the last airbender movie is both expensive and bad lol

You know, you've got 20 episodes, of which all are about 20 to 25 minutes long. So if you average that out, then you kind of carry over the zero. 10 hours. They had 10 hours of content, and they condensed it into an hour and 42 minute long film. And when you take away the credits and the titles at the start, you're basically condensing it to an hour and a half. And I'm really starting to notice this being a correlation when it comes to bad adaptations, actually. Like, it's almost as if these films were destined to fail because of some non-creative executives wanting them shrunk down to a feature-length movie, when realistically shortening the story that much completely ruins them and making the job of the actual creatives impossible. Yes, you have my sympathy, M. Night Shyamalan. Are you happy? The film still wasn't great, though. Anyway, as you'll know if you've seen the TV show, which If you haven't, why? Like, this is a rare, universally loved show. What have you been doing? I was in that position like 4 years ago and it was a mistake. And you are currently making a mistake. If you haven't seen the TV show,
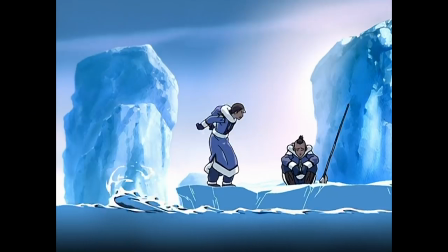you are almost certainly going to like it. And the first episode consists of Katara and Sokka kind of just living out life in a war-ridden southern water tribe,
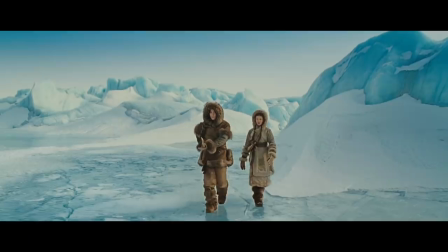which in the film comes with a side dish of a really bad green screen effect.
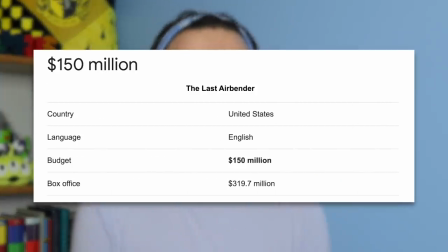Couldn't you have filmed this in like a snowy place? This film has an $150 million budget, of which a lot of it takes place on a snowy terrain, and apparently they filmed some of it in Greenland, which raises an even more complicated question of how does it look this bad?
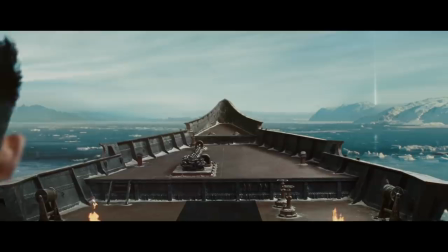But yeah, they find the Avatar, a signal beam shoots up alerting Zuko to this, and that's the first episode.
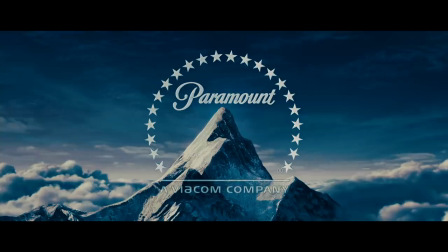3 minutes. It's been 3 minutes if you ignore all the company logos and the scrolling text at the start. Some people might argue that the first episode in any TV series is the most important because it gives you that context, sets the tone for what you're getting into. And if you want to adapt this, you still want to keep quite a lot of that first episode in there just to really make sure you've set the groundwork. But no, 3 minutes. Now, if that kind of gives you a general idea of what this is like, I'm not planning on going through the entire movie and saying, well, this is just a condensed and bad version of the show because, well, that would be redundant, and,
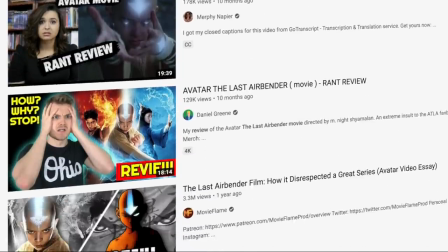well, to be honest, this whole video is probably redundant, as there are countless videos that have probably already said any points I can make about this film here on YouTube. The fact of the matter is, I haven't made those points yet, so let's talk about all the characters and why they're all worse.
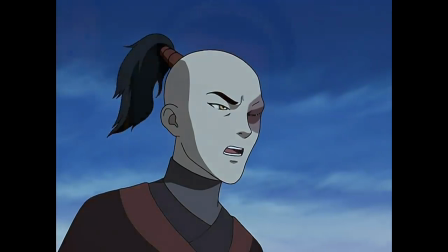Starting with Zuko, who looks awful. Obviously, there's a clear and defining feature about Zuko's character in this show.
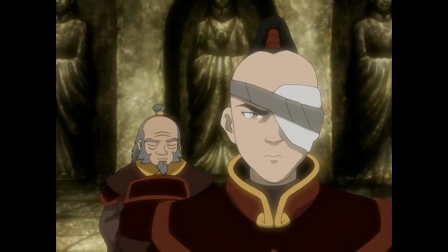You know how his dad attacked him and banished him, leaving a big red scar on his face?
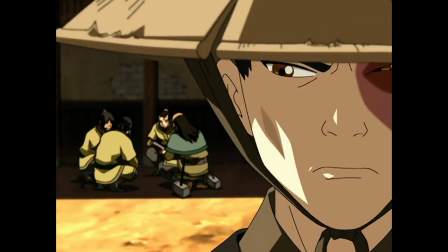Which throughout the show is beautifully used to symbolize that Zuko has good in him. There are two sides to his coin, or you know, face.
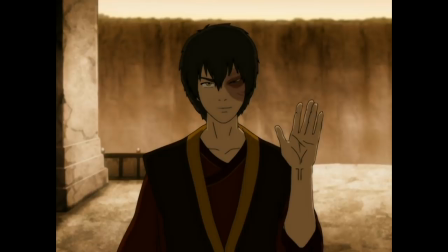Particularly in season 3, when he actually switches sides in a perfectly executed character arc,
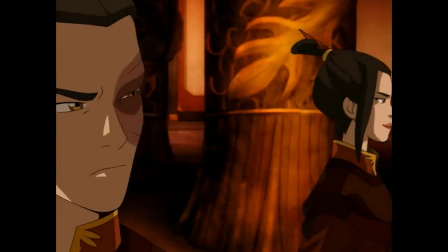a lot of the shots of him specifically focus on either side of his face, visually demonstrating how he's conflicted.
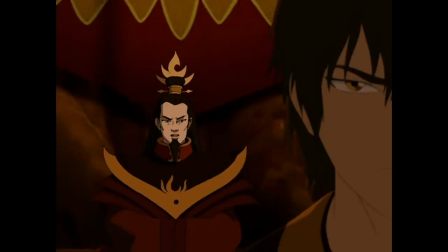This scar being a constant reminder of his roots with the Fire Nation, but this other side being pure with the ability to do the right thing. In the movie, we don't get any shots like that, which is fine.
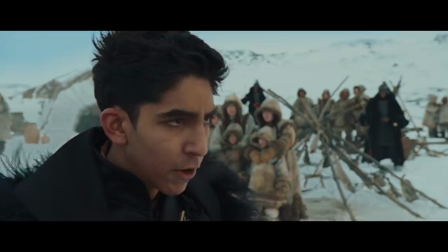It was something that worked particularly well with the stylistic choice of the show, but it's that his scar as a whole isn't even that bad.
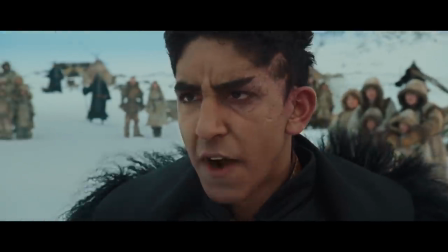Like, it's there. You can see he has a scar on his face, but it's hardly even noticeable unless the camera's right up in his face.
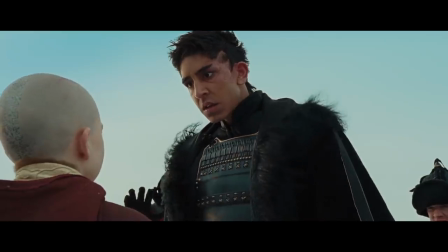This is supposed to be his defining feature, and it's just there. So yeah, Zuko's character, infinitely worse. And I feel like I could have lived with that. Zuko season 1, he's okay, right? Zuko season 3, different gravy. And again, I could have lived with it. But Iroh, you ruined Iroh. Sorry. Iroh. Oh my god. Now I'm mad. Apparently, in this version,
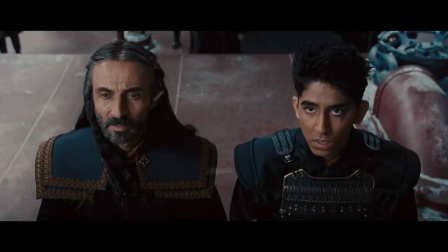Iroh is on Zuko's side and also wants to capture the Avatar to return back to the Fire Nation?
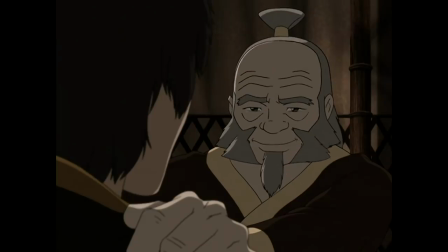What? You know, rather than being Zuko's guide, teaching him that there's more to life than what he's been brought up thinking in the Fire Nation,
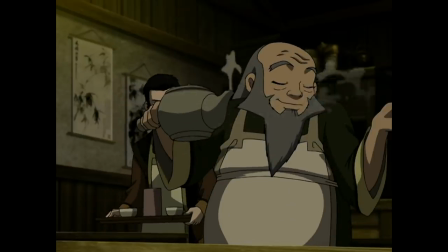and really just wanting to settle down, living a peaceful life, and guys, I don't think we see him drinking tea once.